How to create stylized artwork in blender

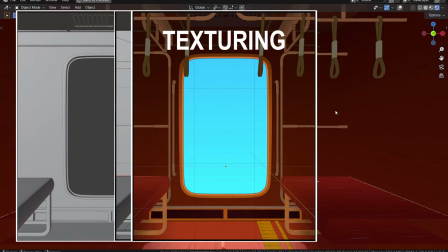0:00 Hi guys, welcome to Mustache Plates, and in this video I'll show you how I created this stylized blender artwork using a very simple setup.
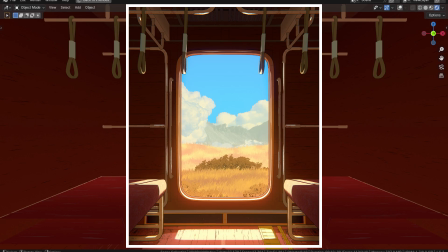0:10 You see, recently I created this artwork, and after finishing it I tried to simplify the texturing process, and the result wasn't that far off from the original.
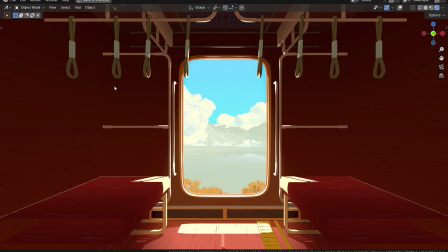0:19 So let me show you how I did it. Now before I show anything, let me show you the complete setup.
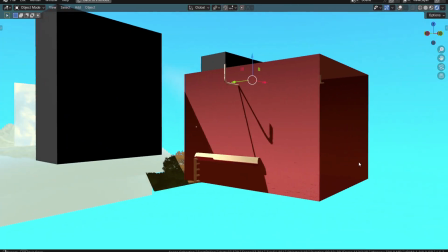0:25 The whole scene itself is not that very complicated. The modeling process, the texturing, everything is kept very simple.
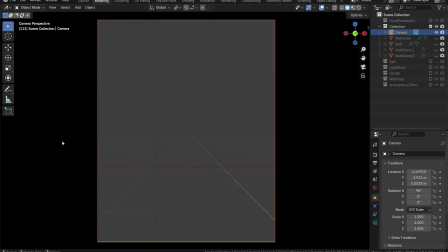0:32 So let's start. Let's start with composition. For this artwork, I have kept the composition pretty simple.
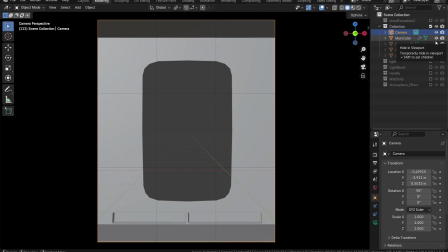0:39 It's going to be a dark room with a big window in the middle of it, and that's also going to be our focal point. The sun or the light is also going to come through the window, so that's also going to be the brightest spot in the whole of the artwork. And that's all there is to this to the composition part. Let's talk about modeling.
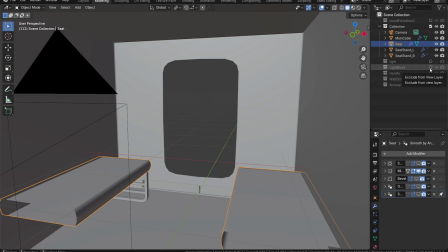0:58 One thing I did for this particular artwork is I followed the rule of symmetry.
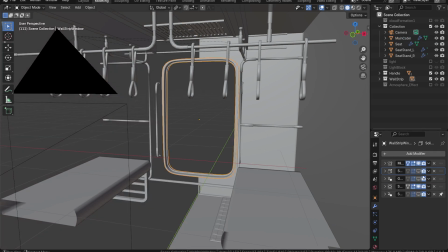1:02 So every single thing that I model in this particular artwork, everything has a mirror modifier applied to it.
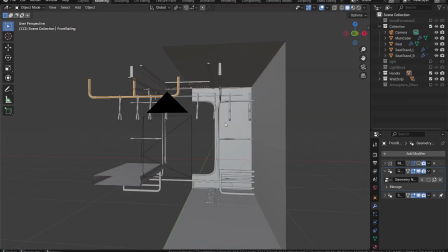1:10 Since I was doing a cabin scene, I could pretty much get away with making everything else in a complete symmetry.
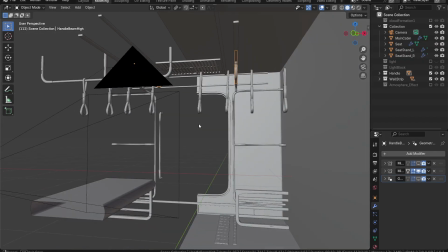1:17 All the benches, the handles, everything can be all just symmetrized, and I have only done half of it.
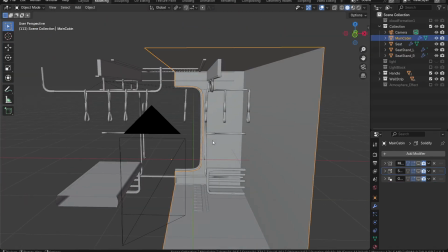1:22 Now if we are talking about the actual modeling, things are pretty simple.
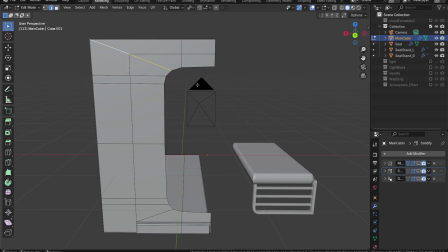1:27 For the actual cabin, it's a cube where I have done some inserts to create the window face,
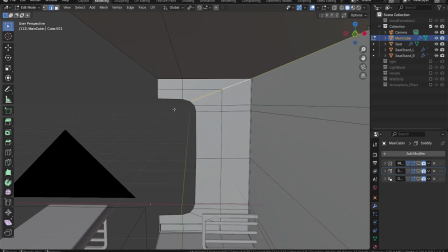1:35 and then I just deleted the main face that I've done, and then I just deleted half of it so I can use the mirror modifier and only do half of it.
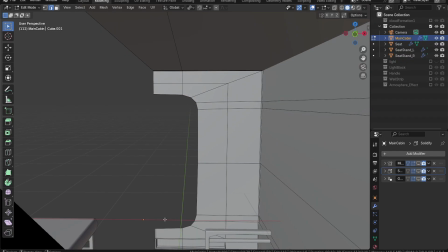1:44 Then for the seats, as you can see from the shape itself, it's also done through a cube.
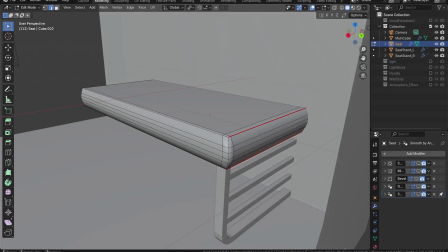1:49 I've also just made the shape to be a bit more curvy rather than being the blocky like the cube there is actually.
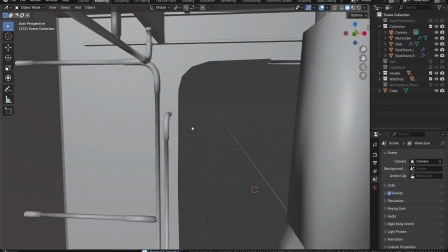1:58 For the railing, I have just used cylinders to make them, and once I did one,
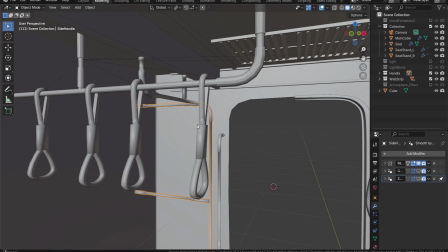2:03 I just keep copy pasting them everywhere else so I don't have to do it again and again.
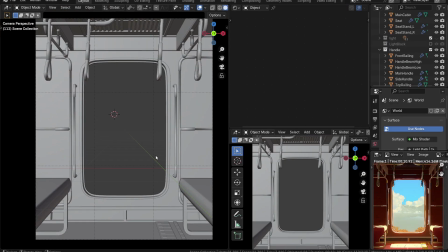2:08 And that's all of the modeling that there is. Let's talk about texturing. For texturing, I always like to do it in two steps. One is before lighting and one is after the lighting. For before lighting, all I want to do is to just set my color scheme.
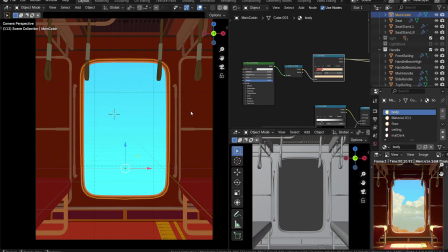2:23 I just want to know what kind of color scheme or color pattern the whole artwork is going to follow, and the rest of the detailing or whatever
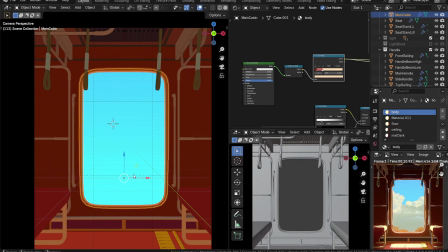2:30 extra texturing that I actually want to do is done after I have set up my lighting part.
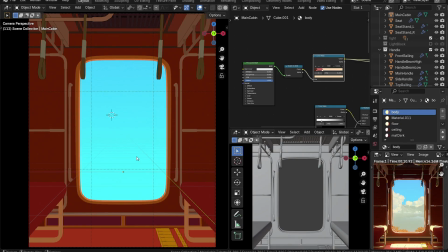2:35 For this particular artwork, I'm gonna go with a red and yellow kind of color scheme. The main or the bulk of the cabin is gonna be in red, and then everything in the accessory part is gonna be in yellow.
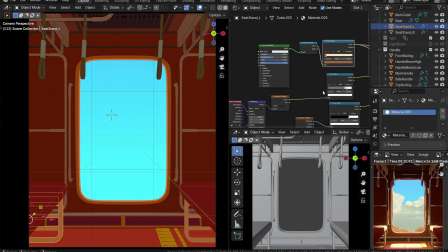2:48 So all the handles gonna be in yellow, the rest of the cabin and the flooring or ceiling is all gonna be in the red. So I've taken this dark red color to showcase the shadowing part,
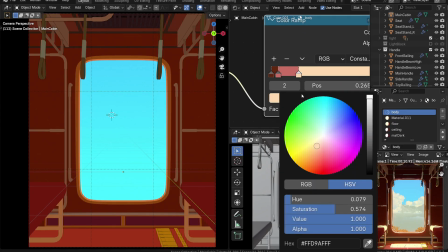3:02 and then a slight reddish for all the mid-ground if there is any.
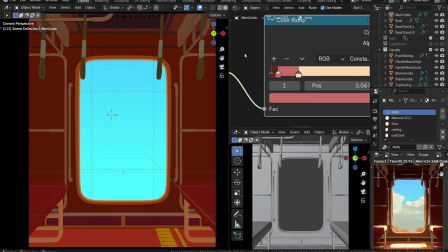3:06 Then if there is any kind of highlight shown anywhere in the scene, I'll also do it in the bright yellow color.
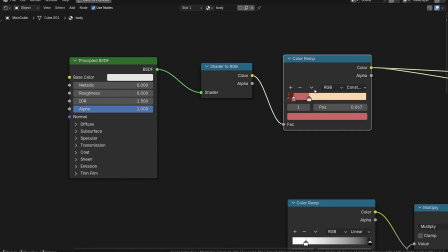3:14 The main material setup is gonna be the cell shader setup
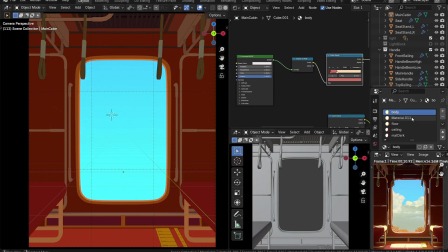3:18 with principal BSDF and shader to RGB connected to the color ramp, and I have done this for every single thing in this artwork. Every single one of them has the cell shader with just different colors. Now let's talk about lighting.
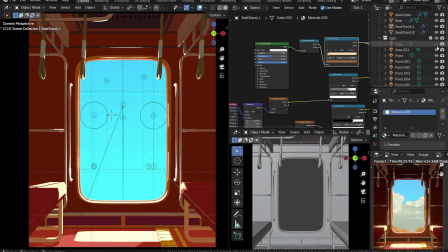3:36 For this lighting, I want it to be as I explained in the conversation before, it's going to be light coming in from the outside, so the sun is going to shine from outside.
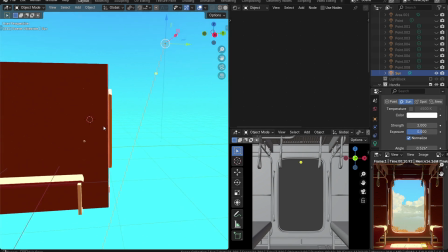3:44 So I have taken one sun lamp as my main source of light, and then I have angled it so it can
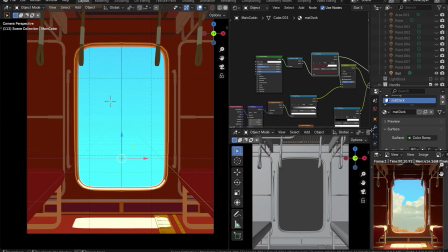3:52 shine inside, or I can get these particular highlights shining inside the cabin. And once I got that, I used the same sun lamp,
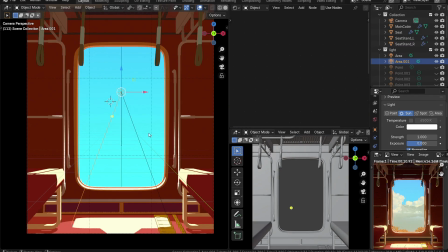4:00 and then I just duplicated it twice more because I wanted it to have a bit more highlight on the seats.
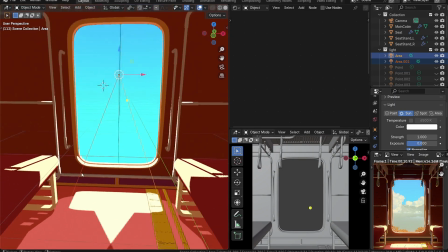4:07 So everything is same, it's just a bit of rotation. And once I got that, all I did is I did few more point lamps,
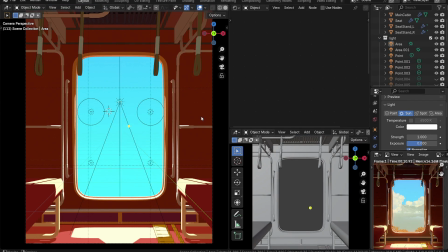4:15 and then I kept placing them wherever I wanted a bit more highlights to appear. So it would be in this particular artwork is when the light is shining from the outside, there's gonna be some kind of bounce lighting. So maybe the handles in the front, and then the railing that's beside.
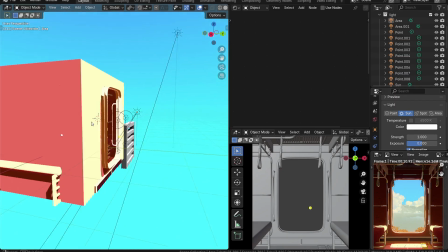4:34 There would be some more highlights that I wanted to show in some other area.
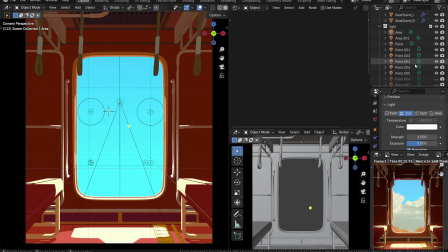4:39 So I just kept using the point lamp to just place wherever I want the lights to be. I could have increased the strength of the sun lamp, but I felt this way is much more, I'm able to control the lighting a bit more.
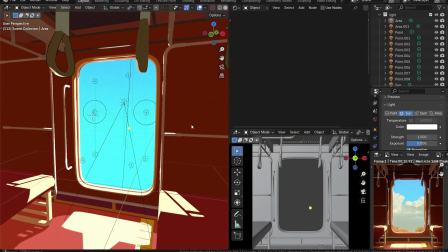4:52 So I just kept using the point lamps for this. And just to show, I don't really use the wall lighting for this.
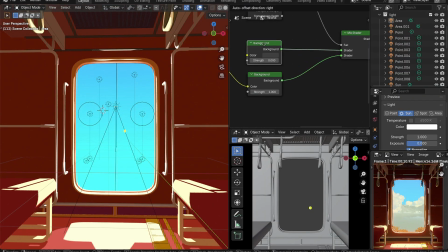4:59 I always just keep it to 0. I always use the secondary lighting, be it the sun lamp or the point lamp for this, or for all my artworks.
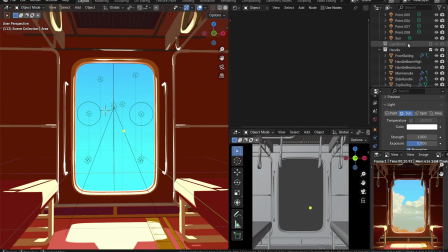5:09 And that's all with the lighting department. With this, my lighting is done.
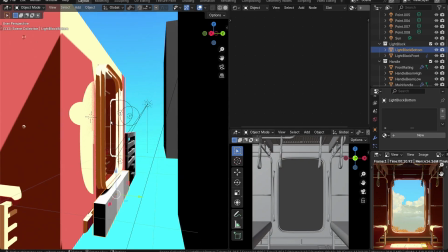5:16 I also use these sun blocks because let me show you something.
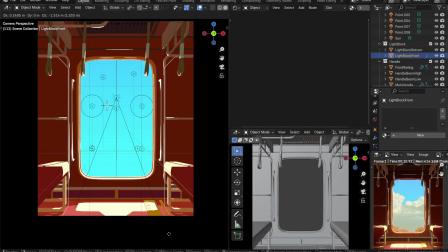5:21 When I set up my sun lab, I was getting a bit unwanted highlights, and I just wanted to eliminate that.
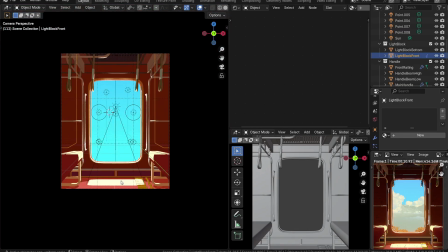5:28 So I just put some these cubes outside so I could just eliminate all of them, and they wouldn't show in the actual final render.
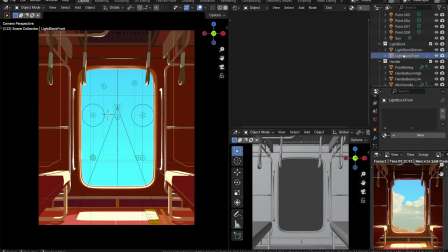5:37 Now that the lighting is done, we can continue with our texturing. In this secondary texturing, we're gonna go a bit more detail into our cell shader that we have created previously. One is give a bit more texture to the cell shader that we have created.
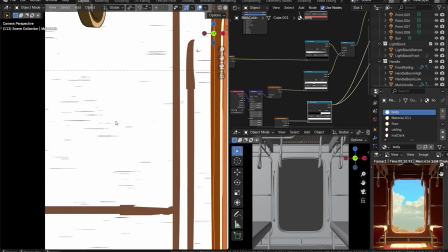5:54 Also, we're gonna do a slight bit of gradient to the colors that we have created.
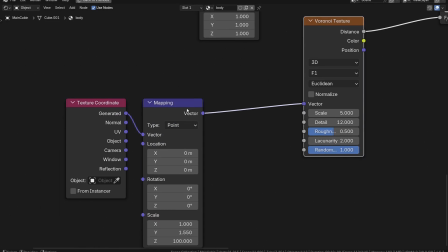5:59 So for the texture part, I'm gonna use the Vorona texture and then just gonna stretch it in one direction so I can get these
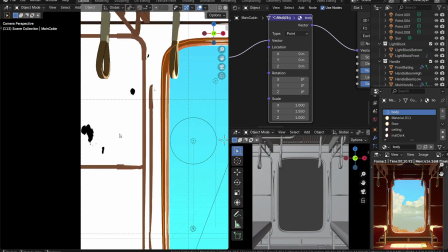6:06 horizontal lines or scratch marks or whatever you're gonna call them that we always see in the wooden texture.
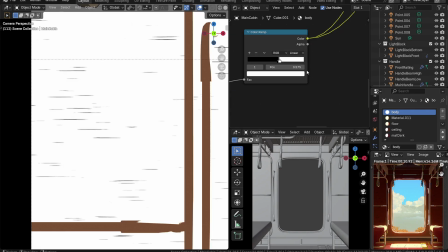6:14 And then I can use the color ramp to control how much of them do I really want them in my scene.
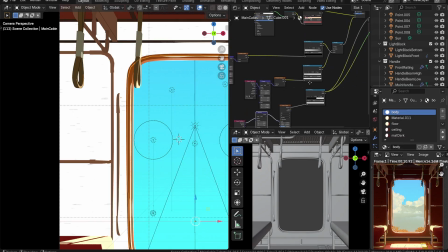6:19 After that, what I'm gonna do is use gradient texture to create a fall off.
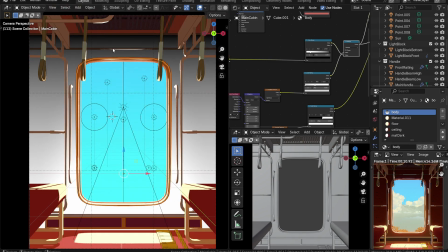6:26 So the whole idea is wherever there is the point of the light or the part closest to the light is gonna be the brightest, and then when it's gonna go away from the lightning, it's gonna be the darkest. Sort of like the area nearest to the light is getting the bounce light.
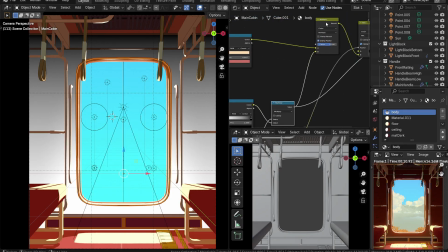6:44 So using this gradient, I can just control how much I want the darkest and my brightest spot to be.
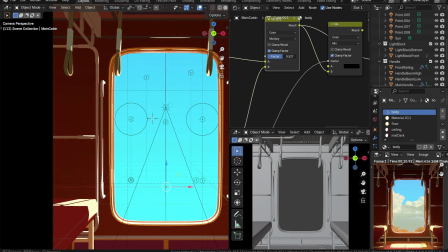6:51 Then I'm just gonna multiply it with the actual cell shader that I've created,
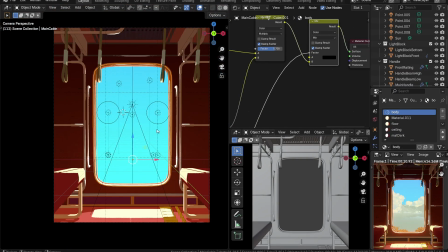6:55 and this way I can control the bounce light, or I can just fake the bounce light effect.
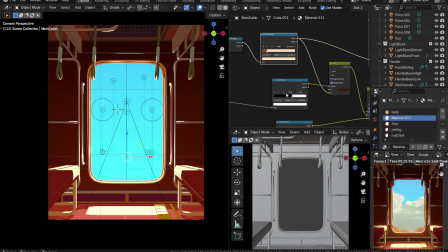7:00 And then I have done this for every single thing.
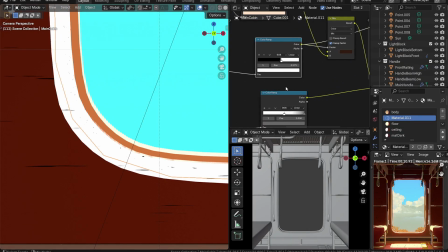7:04 Another thing I have done for this particular rim is I have increased the brightness amount for this,
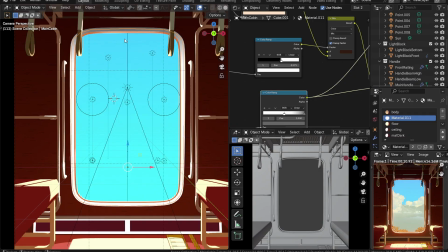7:12 since this is getting directly affected by the sunlight, or the sunlight is falling directly on it.
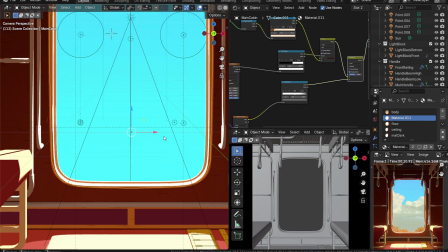7:17 So this is going to be our brightest spot in the whole of the artwork. It will also help when we later create any kind of bloom effect, or when we are going to create any kind of contrast.
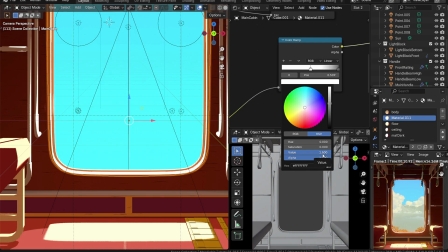7:26 So this is going to shine the most. So what I've done is I've just increased the value to 1.5,
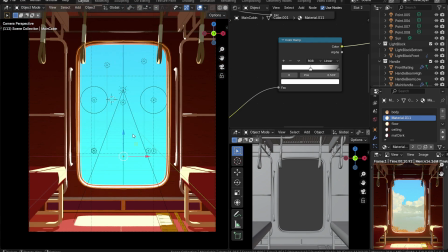7:32 so it will be a bit more brighter than the rest of the objects around.
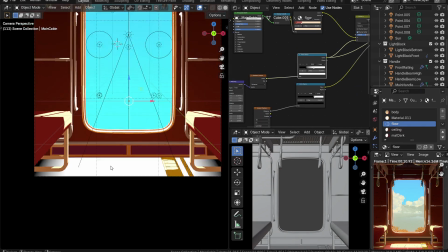7:37 Same for the flooring also. The parts closest to the camera is going to be the darkest,
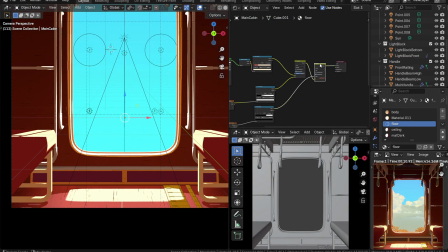7:42 and then the one that's near to the highlight is going to be the brightest. And then I've just done the lines over there also.
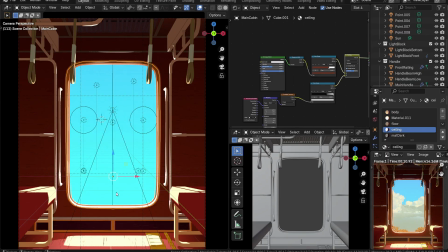7:52 And the rest of them is just rinse and repeat. Every single one of them is getting the same treatment.
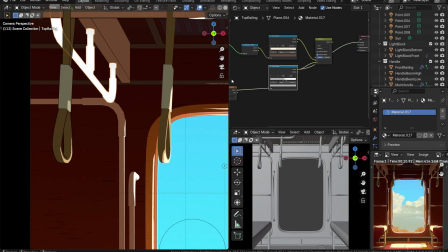7:58 You can always leave them as the basic cell shader. It will also work. But I also like to create some kind of variation to them.
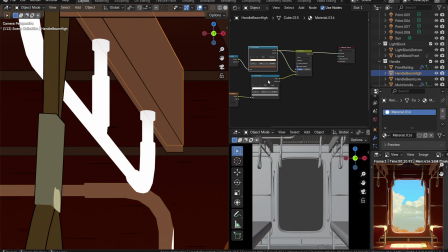8:06 So I always like to have this small little variation added to all my textures.